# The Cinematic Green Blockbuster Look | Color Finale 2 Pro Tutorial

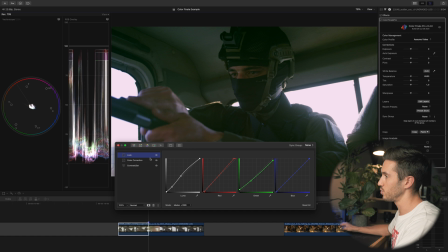So let's start tweaking things a little bit. I'm going to open up a 6 vectors, head to the red vector, and this is really nice because skin will usually lie in this vector.
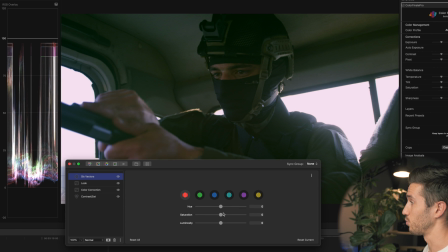So if I just swing this hue, you'll see it adjusts his skin. And what I'm gonna do is desaturate his skin a little bit, because that goes well with the grade. It goes well with the type of grade we're going for. And that's just lowering the amount of saturation here in this red vector.
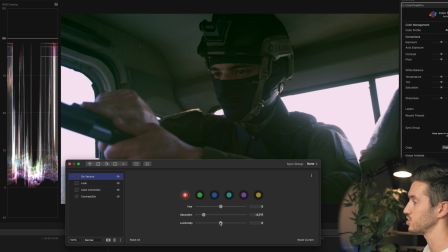And then I'm gonna raise the luminosity, which is the brightness of that red vector. And that's just gonna make his skin pop a little bit more, make it pop out of the mask, make it kind of a focus of the shot. And let's name that skin adjustment.
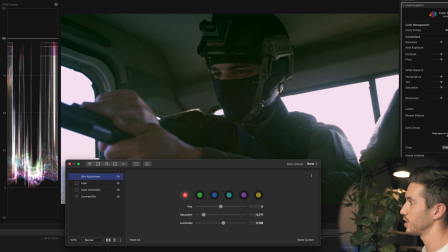Next, you're gonna clean up your shadows and your highlights.
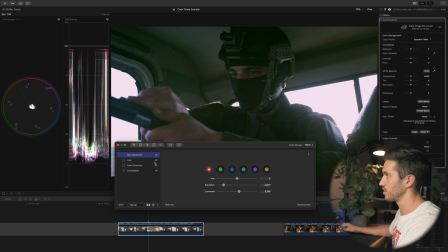So because we pushed a lot of green into our shadows, I think actually our highlights are generally okay, but because we pushed a lot of green into our shadows, we now need to take out some of that saturation in the darkest areas, because that's not natural. So I'm gonna hit the insert HSL curves.
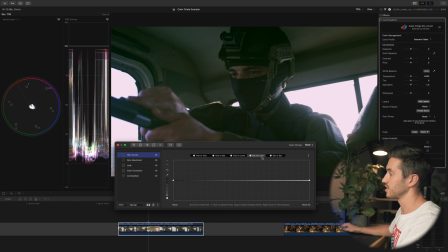I'm gonna go to sat versus luma curve. And all this does is allows you to lower or raise the saturation of different brightness values. Now, something I don't like about Color Finale is this should be switched. It should be luma versus sat.
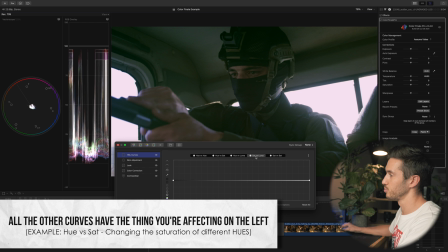In Final Cut Pro's color grading tools, it's luma versus sat. In Resolve, it's luma versus sat. I don't know why they switched that. But nevertheless, you know kind of what this curve does. If you just click on it, you see that there's There's no color involved, so that means we're gonna be affecting the brightness values.
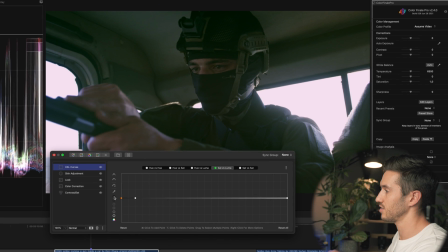So let me click this dark circle right here, and that's gonna select the very darkest parts of my image.
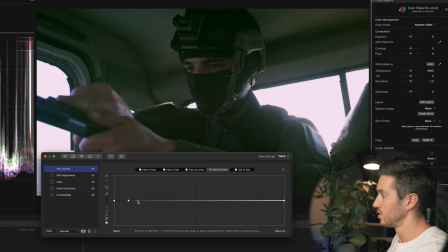And I'm actually gonna extend this a little bit more. Whoops, and then make one tiny point maybe right here. So I'm gonna be taking a lot of saturation out of most of my shadows,
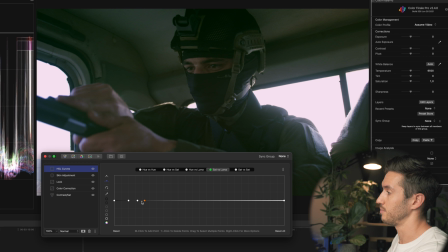but what I also like about Color Finale is I can make it a lot more gradual than I can in Final Cut's tools. So I will anchor this point by pressing this, select these and change these to a nice smooth anchor.
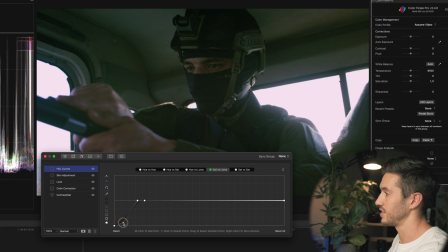And that just makes it so we have a nice gradual roll off right here. So I'm gonna pull that down. Let's see, maybe right about there. And if I turn that off and on, just look at his helmet and look at his vest. Notice how that is just taking out that gross green tint. So it just makes it more professional looking.
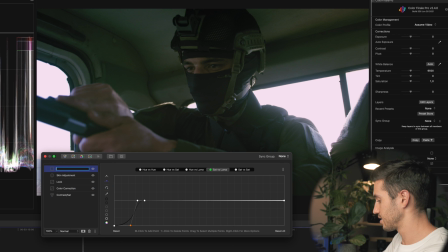So I can adjust that. I will rename it Luma and Luma versus Sat.
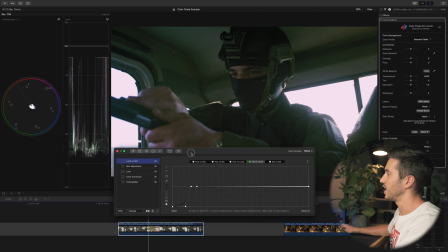And the last thing I'm gonna do as a final adjustment, I am going to lower the exposure of my highlights because in a lot of films, at least a lot of films that I've been looking at recently,
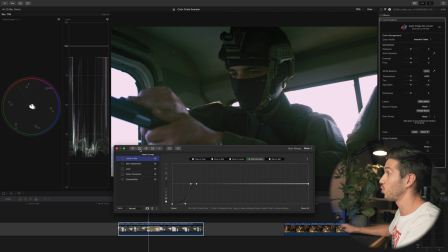the highlights sit so low. Even when you have like a blown out window like this, the highlights are sitting pretty low. Now, if I push it too low, it's gonna look unnatural, but I'm just gonna push it down a tad, maybe to about 80.
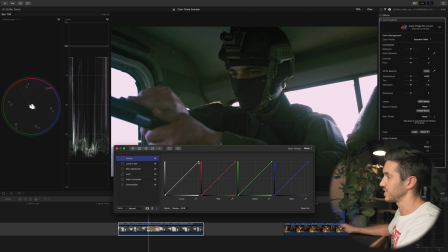So I opened up my curve and I'm just going to take the very high point and lower my highlights here. Now that does affect everything else that is pulling down my midtones. So I'm just gonna push up slightly on my midtones. That's gonna raise my midtones a little bit and then lower my highlights.
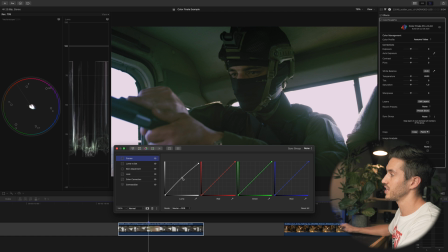The reason I like using my curves is because you can make things a lot more gradual than you can with the color wheels. I can make things very precise, which generally you don't wanna do. It's good to make very broad strokes rather than pinpoint adjustments.
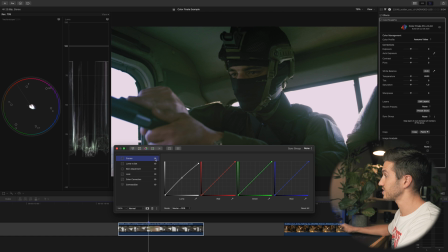But this, if I turn this off and on, this just makes it a little bit flatter almost in a way. Actually, you know what? I don't like this. I'm gonna lower this down a tad and let's turn that off and on.
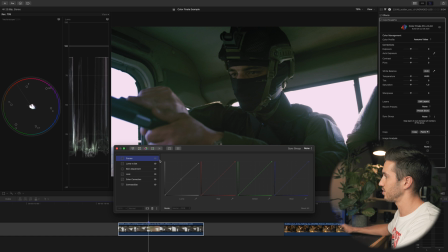Okay, so that just lowered our Luma values in our windows right here.
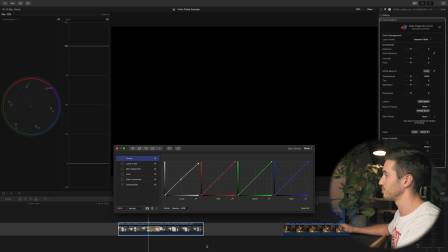That really is an adjustment maybe you don't need, maybe you want it, maybe you don't, but I kind of like how that is.
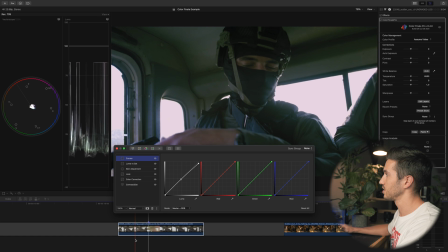We're looking good on everything.